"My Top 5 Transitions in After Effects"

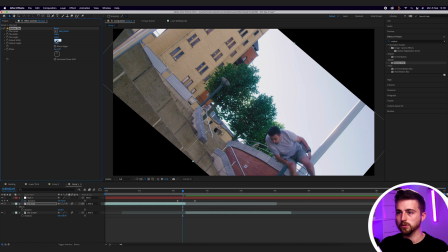(4:05)
And then we are just going to increase the output width to 300, the output height to 300.
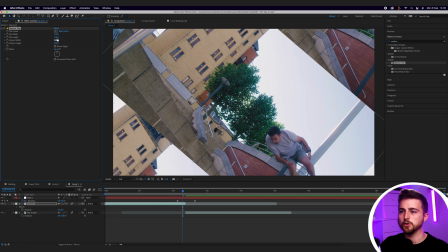(4:13)
And then you can see this isn't looking great. So we need to mirror the edges and that now looks a lot more seamless.
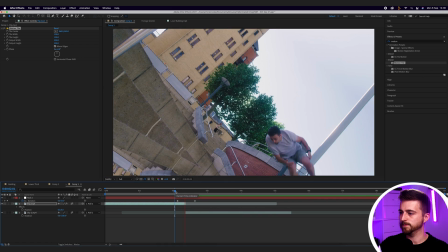(4:20)
So let's play that back. That looks a lot better, but we still have the problem here.
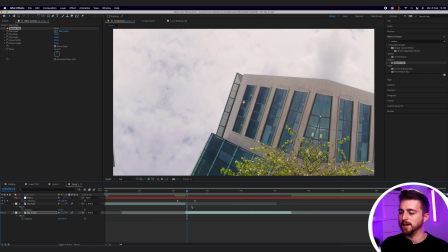(4:26)
So we're just going to copy motion tile, paste it onto here. And now you can see that should look a lot better.
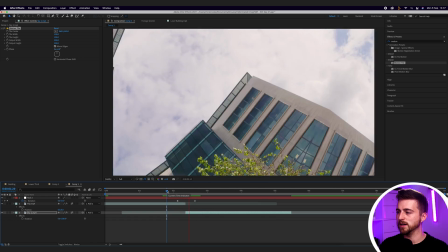(4:34)
The problem is though, you can still see that we've got this motion tile effect in place, even with this quick motion.
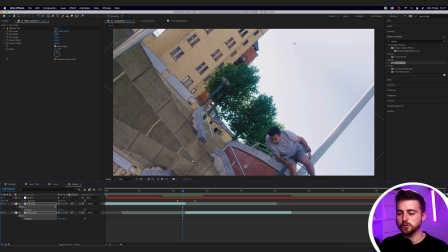(4:41)
So to blend that all together, we're just going to make sure the motion blur is turned on and make sure this is blue.
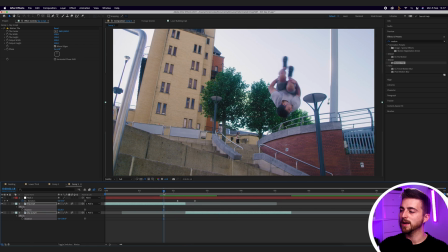(4:47)
There you go. That looks really awesome. That is transition number 2, and that is the rotation transition inside of Adobe After Effects. Transition number three is a zooming transition. So you can zoom in or you can zoom out.
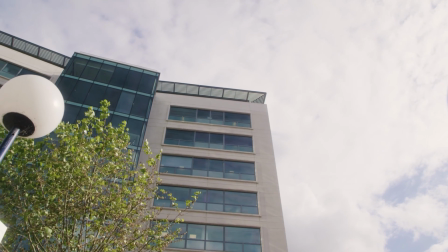(4:59)
So again, we've got our two video clips here. In order to do this transition, we're going to zoom out of this first clip and into this second clip.
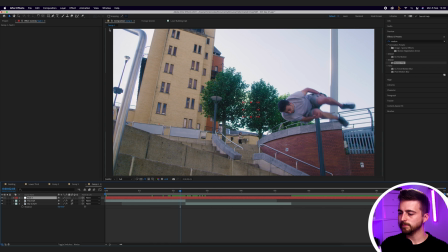(5:06)
So again, we're just going to create a brand new null object. We'll parent both of these layers to that null object. And at the end of this first clip, we are just going to press S on the keyboard to load scale, create a brand new keyframe on scale.
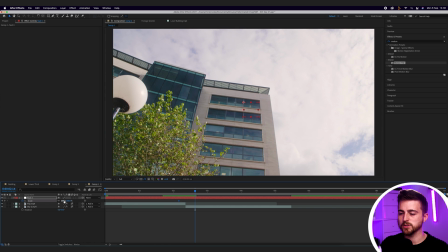(5:23)
Then we're just going to go to the end of this video clip and we're just going to increase the zoom, or we can decrease the zoom.
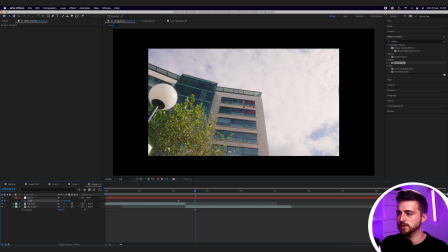(5:30)
So let's decrease in this example. So we're just going to decrease the zoom to here. There you go.
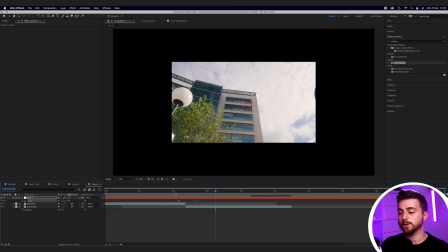(5:35)
Let's see how this looks. That was good, but it was just a little bit too slow.
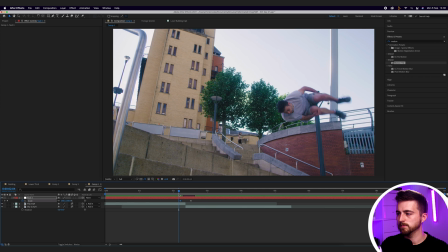(5:40)
So I'm just going to decrease the gap between those keyframes. And I'm actually going to take that zoom even further.
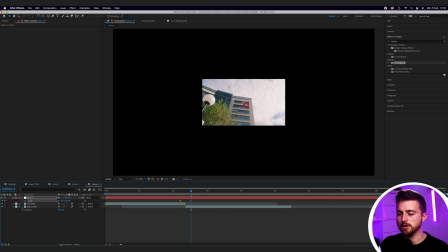(5:46)
So I'm just going to zoom out to around 30, 31. Let's see how that looks. That looks good. The problem is, though, this is now not filling the screen. So we need to select the second video, press S on the keyboard to load scale, and just increase this scale back up to fill the frame.
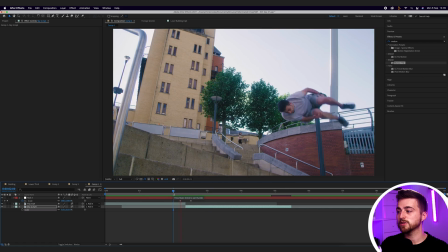(6:04)
Let's see how that looks. That looks good, but the problem is it's still not perfect.
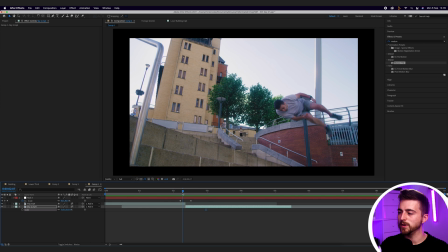(6:12)
Now, in order to blend this together, we need to get rid of this black border.
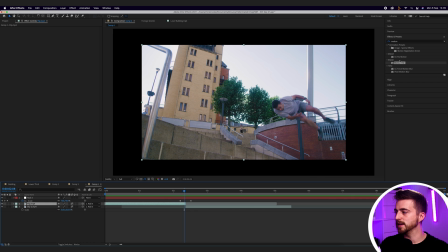(6:17)
Now, we're going to go into motion tile again, so we'll drag that motion tile back onto this video. We'll increase the output width to 300, the output height to 300.
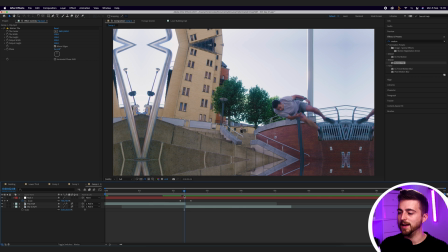(6:28)
We'll select mirror edges. And now when we play this back, that's looking a lot better.
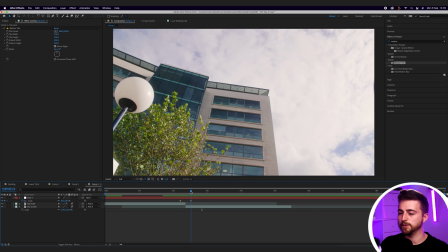(6:34)
Although you could probably argue that you could take that effect even further. So let's decrease that scale even further down.
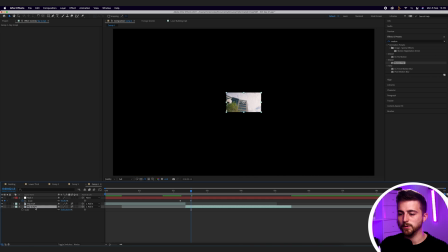(6:40)
So let's go to maybe 5%. We'll have to increase the scale of this layer all the way back up again.
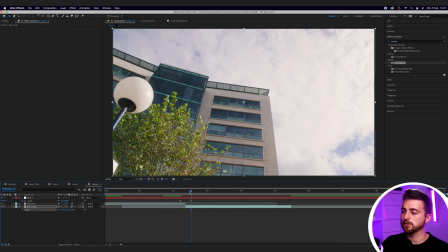(6:47)
So we're going all the way up to around 2,300%, but it's creating this really dramatic zoom. Of course, you can't extend the duration between these keyframes now because there's so much movement.
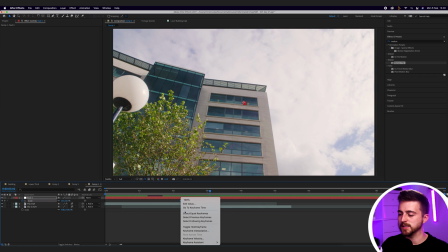(7:01)
We do need to convert these keyframes again though. So let's go keyframe assistant, easy ease.
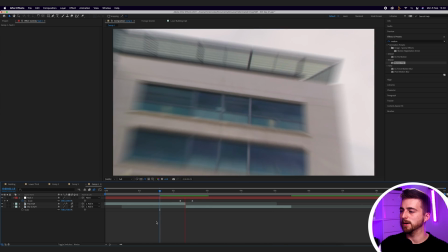(7:06)
We'll activate that motion blur. And when we render this out and play this back, we've got this really cool zoom out transition.
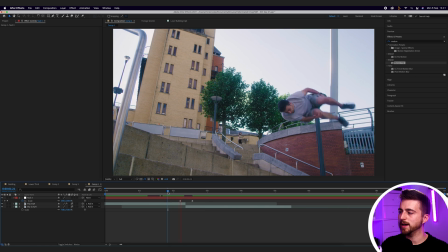(7:13)
The motion blur is the real key in this. So if we play this without motion blur, it doesn't look as strong as it would do without motion blur.
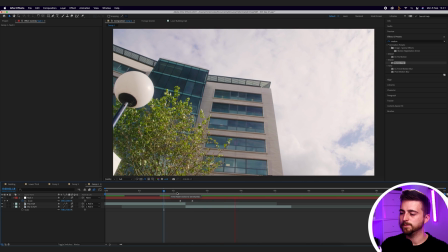(7:22)
That motion blur just ties everything together. These keyframes as well really help as well. Having linear keyframes makes this look a little boring. So this is with the linear keyframes. Doesn't look particularly great, but when you turn these into easy ease keyframes and turn the motion blur on, you really convert this into something special. Transition number four is a zoom warp. Now I'm going to build on transition number three and just start from where we left off on transition three and just take this to the warping level.
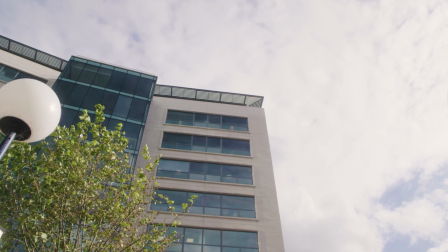(7:50)
So we've already got our zoom. This is looking really cool, but now we can take this a step further and put a warp effect on this.
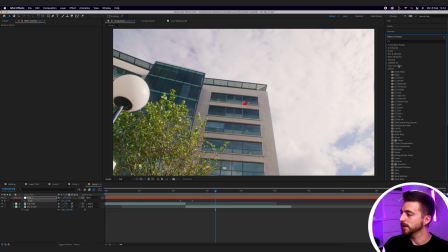(7:57)
So in order to do this, we want to go into distort, and then you've got all of these different distortion options here. Now the option that we're looking for in this distort folder is optics compensation. So we're just going to drop this onto our second video clip at that transition point.